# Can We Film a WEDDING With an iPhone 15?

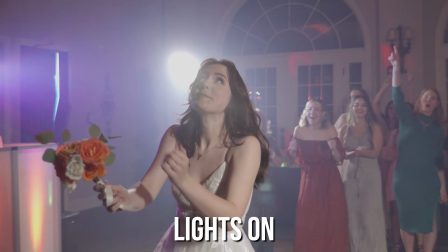And these lights do the trick. They're only 80 bucks on Amazon. Get one. Hey, that was a good transition. Also, the camera app that we're using is the brand new BlackMagic mobile camera app, and it is like mind-blowing.
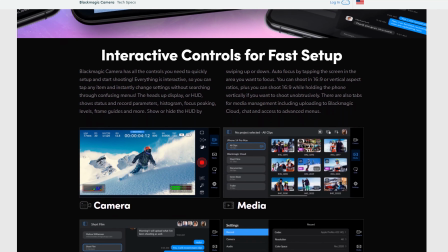This camera app is phenomenal, and I will never ever use another camera app. The BlackMagic mobile camera app, it is completely free. Go get it. Not a sponsor, but go get it.
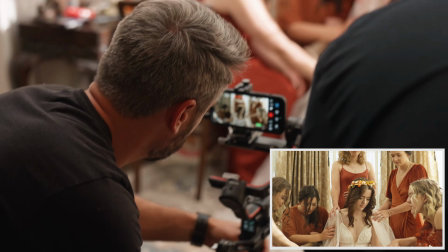According to plan, we feel your presence here and we thank you for it.
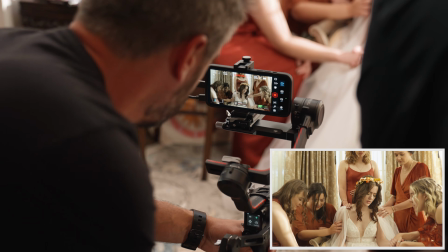We love you so much. We ask that you would just bring down your peace that passes all understanding.
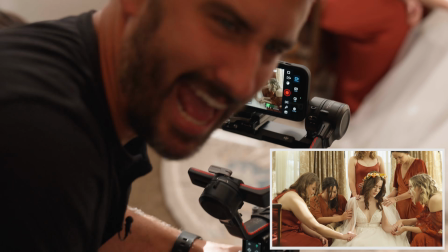We do this help for Kimbo and for Matt.
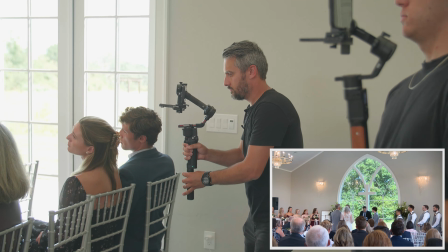All right, so the previous wedding that we did with the iPhone 13 was all indoors, and it was even lighting, and it was beautiful. This is going to stretch the Apple ProRes log, so we will see how good it is, because this is in shade, and then the background is going to be really bright.
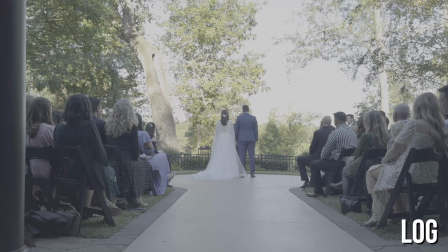So usually with iPhones, you kind of have to choose what to expose for. We're going to try to expose in the middle and see how far we can really push the log footage and see if it works. And currently the iPhone is charging. It got down to 30% and we hadn't even started the ceremony. And now it's up to 70%. We're saved. So the iPhone 15 loses battery a lot faster than the other iPhones so far.
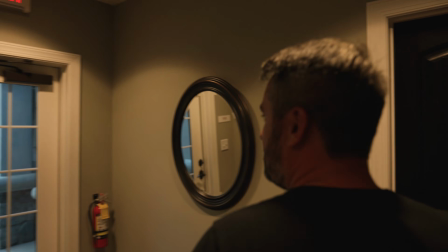There's no groomsman. Okay, we need to find the groom to mic him up immediately. Where's the groom?
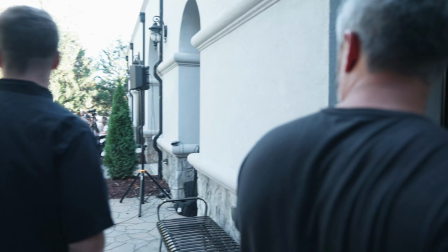Is he in there? No, nobody's in there. All right. Say check 1, 2.
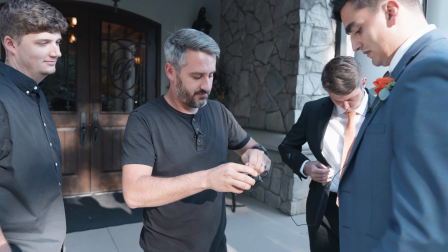Check 1, 2. Perfect. Beautiful. Watch that time go up. Yes, I know.
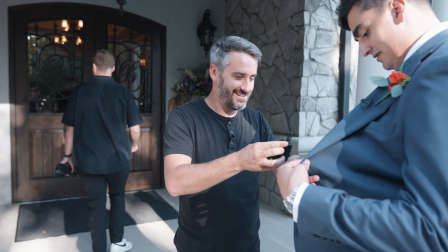We've had these die before. Oh, great. And we just like don't put the vows in the video.
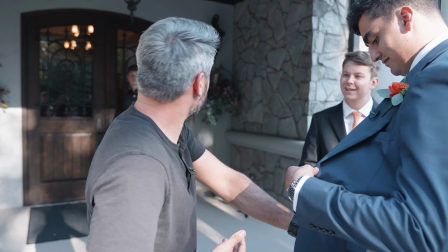They're like, where's the vows? We're like, did we not put the vows in there? I'm sorry. You are making that up.
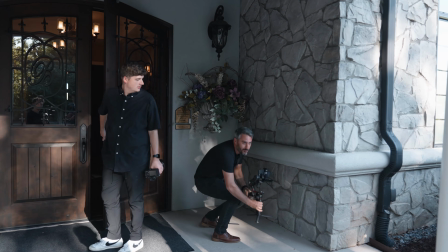That's actually true. That did happen one time. That happened to you? Yeah, one time. But Hilarious. it's not gonna happen.
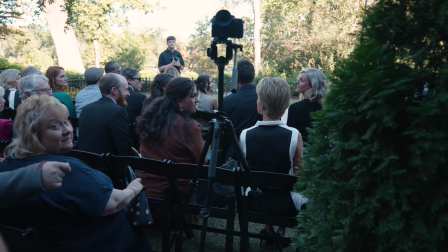I can reverse that. No, I was talking to you. I'm gonna talk to the camera.
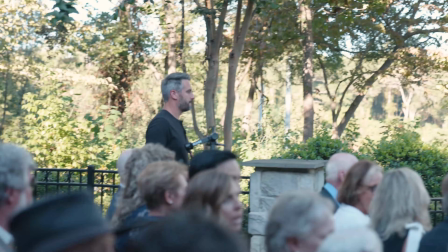Yeah. I'll check it later.
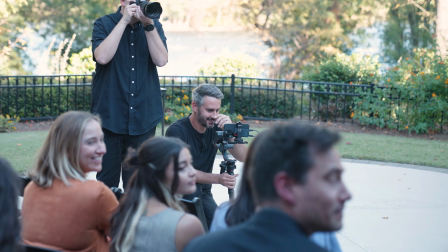Is that an iPhone? Stop it. Yes, I'm filming a wedding with an iPhone.
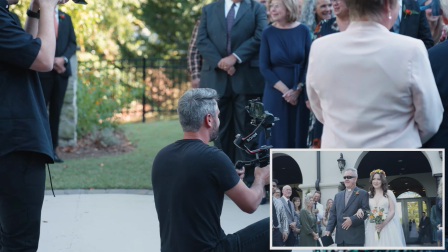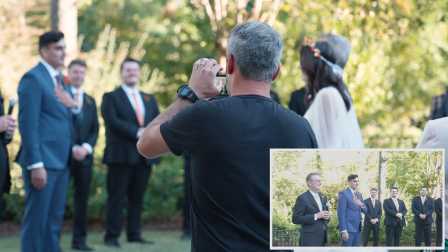And I did.
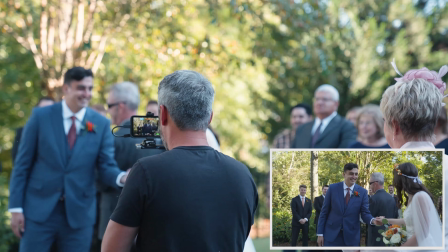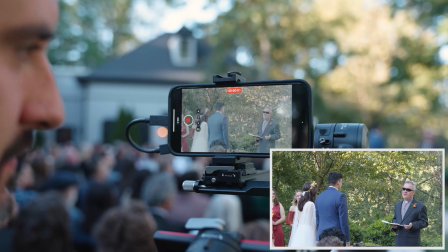Well, someone draw it. This is the 5X. You're my son.
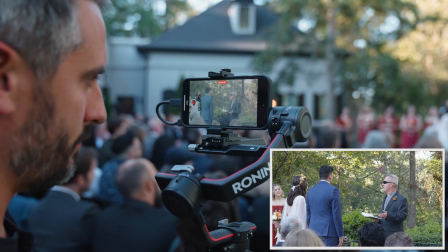His response was, I'm your son, you're my mother, and there isn't anything I wouldn't do for you right now.
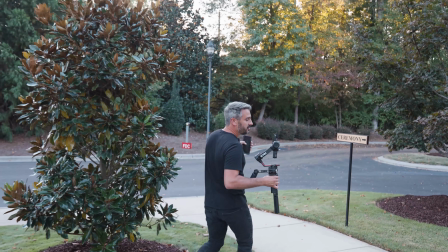Okay, the ceremony is over. It's past 6 o'clock. Finally, the exterior is manageable.
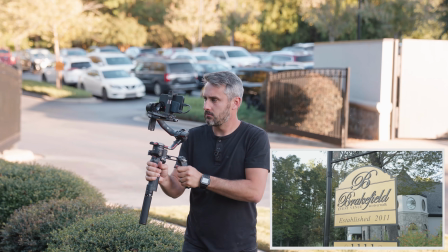So we're gonna now get the exterior shots after the wedding is over, because the lighting was just so horrendous whenever we got here.
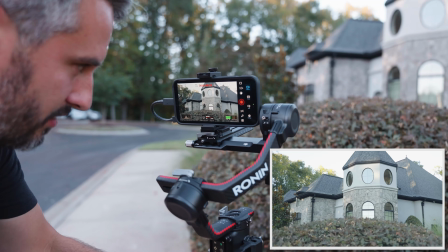And now it looks really even. The sky's still a little blown out.
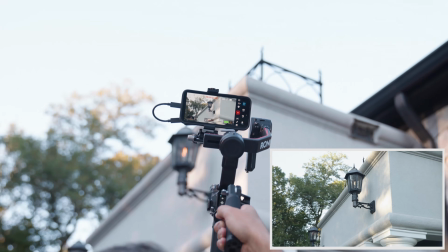Might be able to bring that down a little bit with the Apple ProRes log, but now we're gonna get the exterior shots.
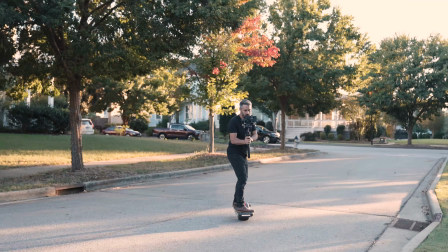All right, so I brought my OneWheel. Since I can't use a drone, I thought about maybe getting some like faster moving shots.
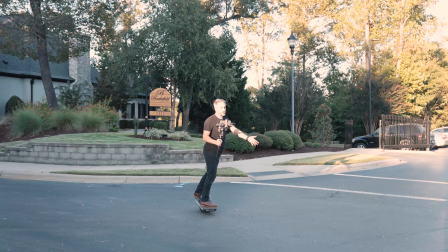You know what? That actually looks good. So almost like a low flying drone. Since I can't use a drone because I've got a phone, I can kind of fake it.
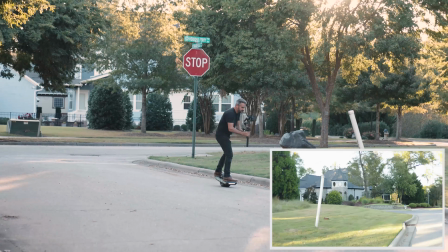So all it is just a little faster.
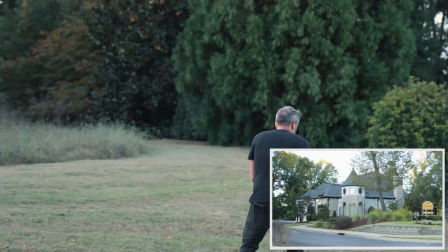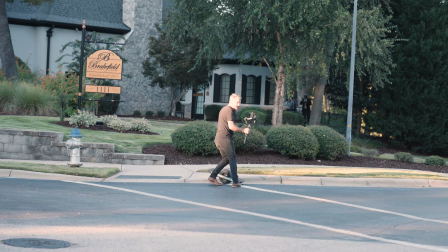Oh, there's a curb there. I almost just ate it.
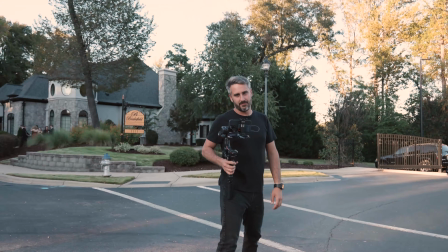Unfortunately, we have people that came into the front. So now they're in the shot.
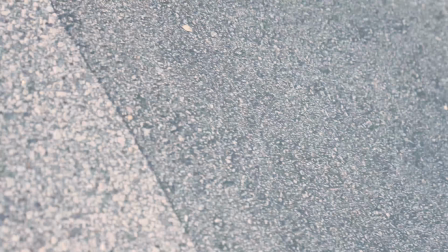Do you mind going back inside for like 2 minutes? Just this last shot, 2 minutes. Sometimes you have to be assertive, okay?
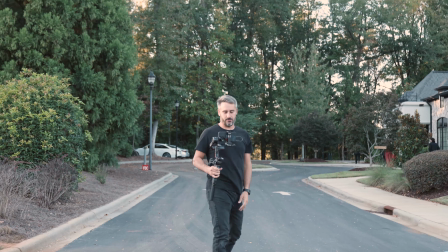You have to be real assertive and they'll listen to you. And who's gonna say no to a man with an iPhone on a OneWheel?
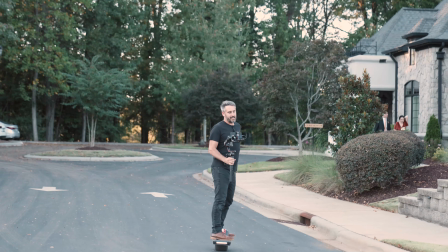I mean, okay, well, that was fun. Matt came out and ruined it, but now we gotta take pictures.